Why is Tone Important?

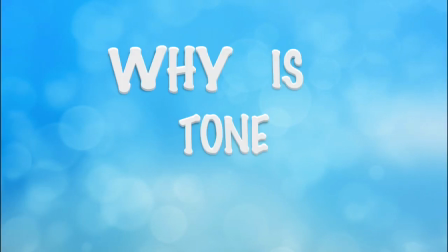(0:05)
Why is tone important?
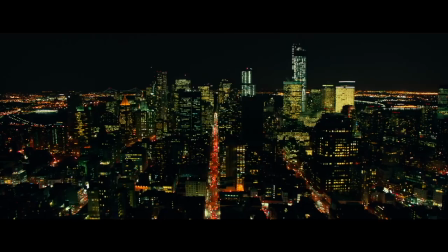(0:09)
Tone is a word that is thrown around by critics to try and justify why something is good or bad.
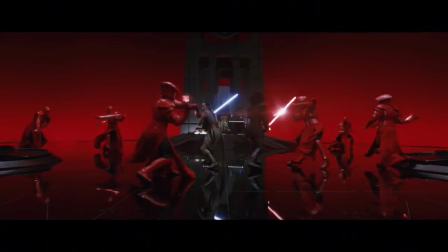(0:18)
What tone is, however, usually feels undefined,
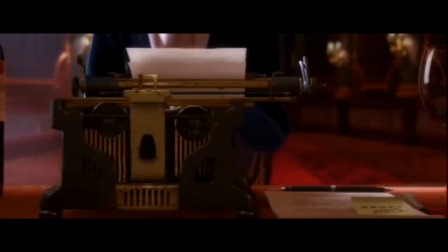(0:22)
feeling like a cop-out for critics instead of giving valid reasons for their argument.
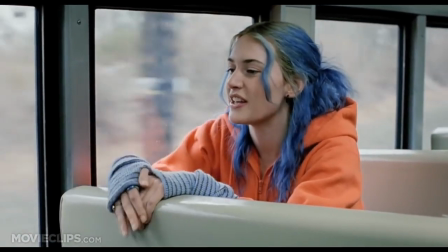(0:31)
But tone is an important part of storytelling, and I think it is important to understand its effects.
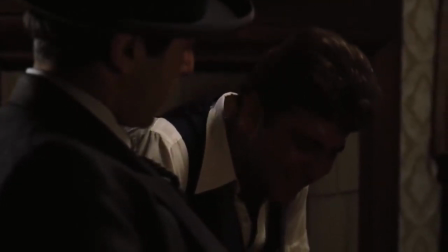(0:39)
I want to explore what tone is and why it is so important to have the right tone for your story.
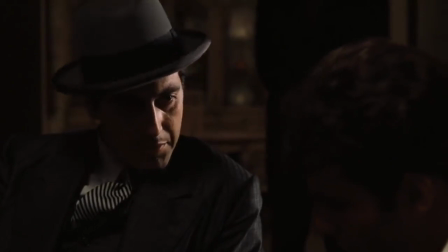(0:48)
For this video, I will mainly be discussing the importance of tone in films,
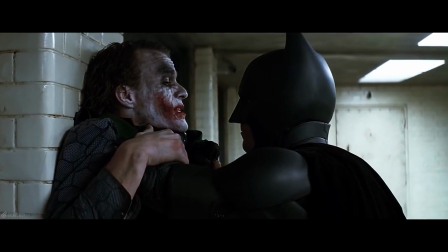(0:53)
but many of the same concepts can be applied to every kind of storytelling.
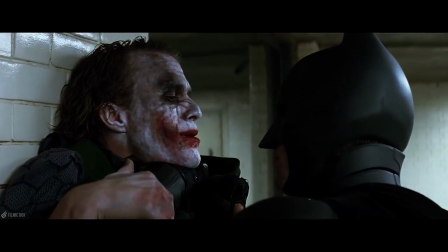(1:00)
So what exactly is tone?
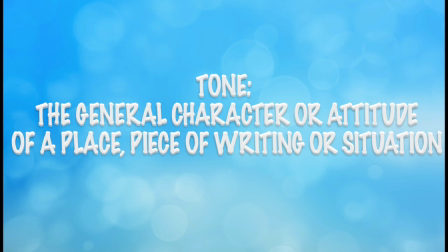(1:04)
Tone is the general character or attitude of a place, piece of writing, or situation.
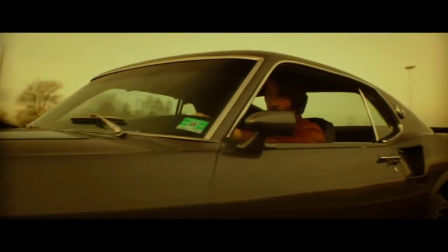(1:11)
In other words, tone is the attitude that the filmmakers take when creating a film.
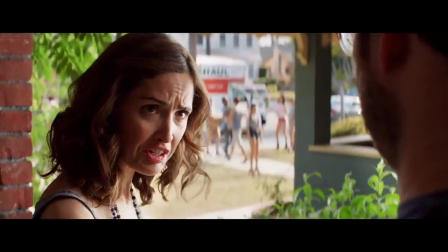(1:18)
The most important thing to know about tone
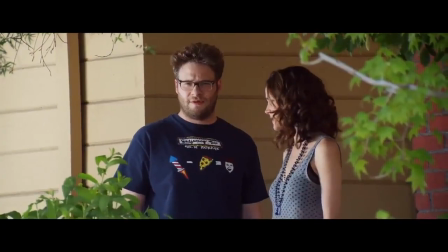(1:22)
is that it is from the filmmaker's perspective and not the audience's.
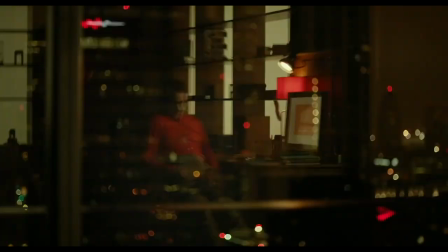(1:27)
Tone isn't how the audience should feel, but the perspective from which the filmmakers approach the story.
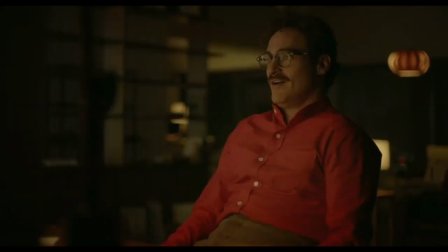(1:37)
But how do you know what tone to choose for your film?
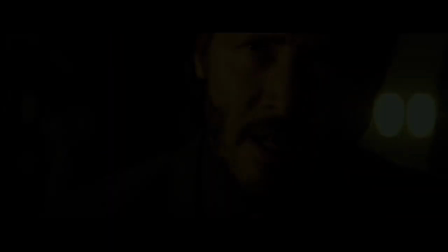(1:42)
It is critical that the tone of the film aligns with the theme of the story.
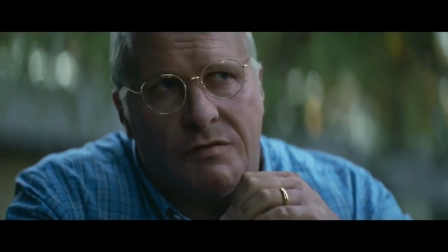(1:49)
Say you are making a movie that is trying to bring awareness to a corrupt political figure.
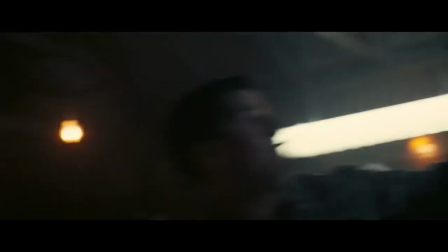(1:56)
If you approach the tone of your movie to be jokingly and light,
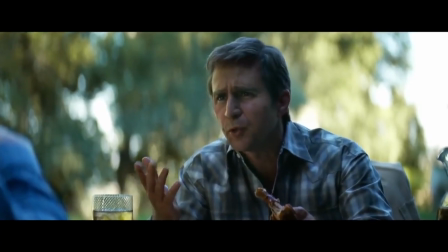(2:01)
then it is unlikely that your point gets across.
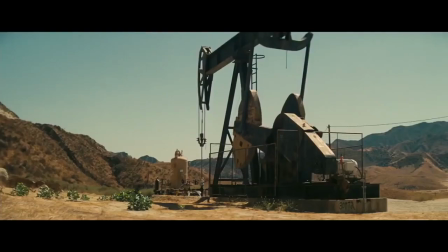(2:06)
However, if the tone of your story is serious and potentially even dark,
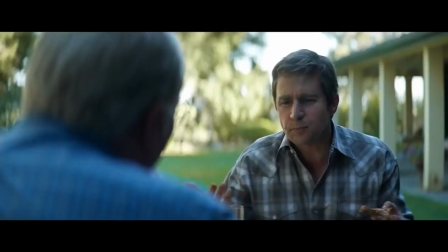(2:11)
then your audience will immediately be able to take your message seriously.
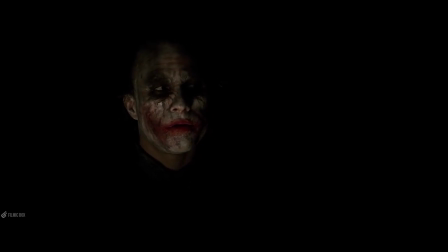(2:19)
As audience members, we know instantly when a scene starts what the tone is.
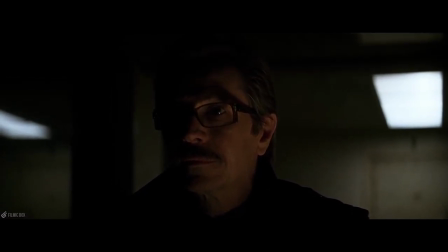(2:26)
Tone is affected by every element of the film, from the script to the lighting, the performances, and the editing.
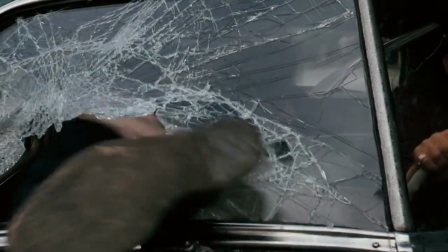(2:34)
All of these aspects affect the tone, and it is important that they are all on the same page.
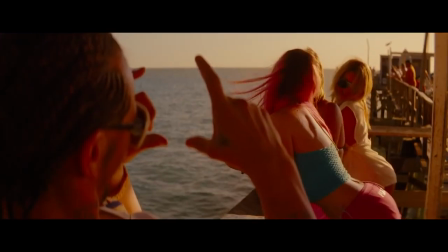(2:41)
So when a film starts, we have expectations of what the film will be and the kinds of emotions that it will deliver. Here is an example from two of the currently most popular film franchises, the MCU and the DCEU,
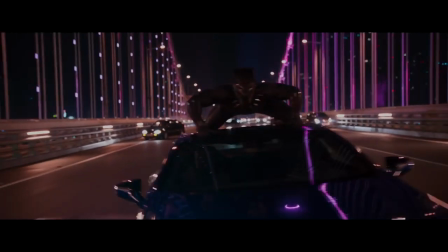(2:59)
which are pretty good examples of how you should approach tone and how to not approach tone.
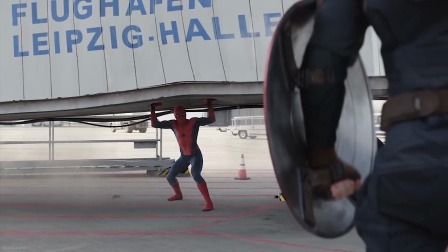(3:07) You got hard, kid. Where you from? Queens? Brooklyn.
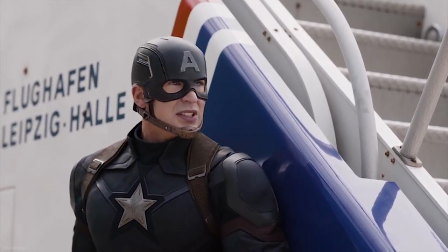(3:14)
This first clip from Marvel's Civil War brings a sense of grounded reality to the action scene.
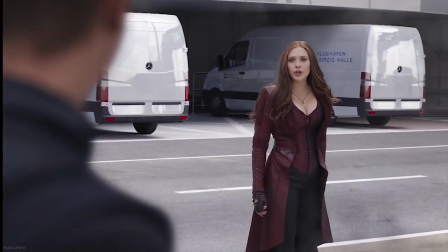(3:23)
The muted colors makes us identify with day-to-day life, and through the performances and clever writing,
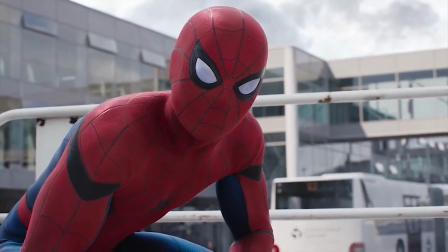(3:31)
the dialogue feels more like a casual conversation
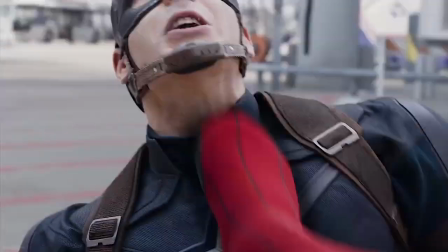(3:36)
than a discussion between two superheroes while fighting. This gives us the immediate tone for the film.
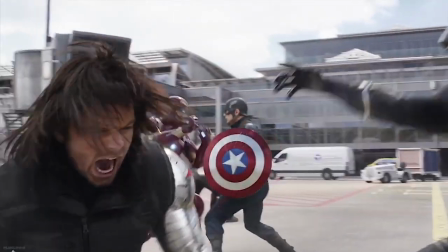(3:46)
We identify that even though this film is about superheroes, it will be grounded in almost day-to-day conversations,
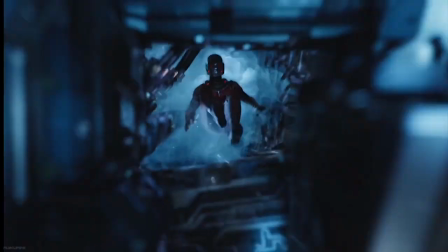(3:54)
which prepares us for the humor of the film, as well as the serious moments.
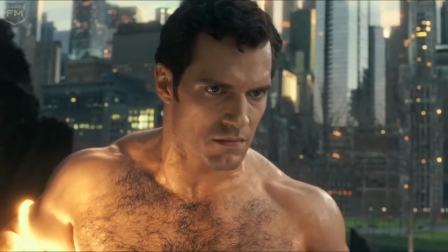(4:01)
Compare this to the Justice League.
Kal-El, the last son of Krypton.
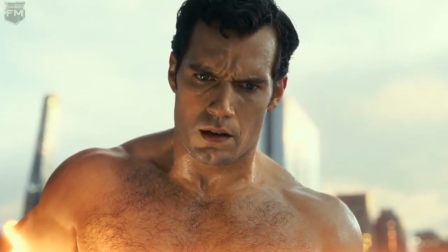(4:09) Remember who you are. Tell me who you are.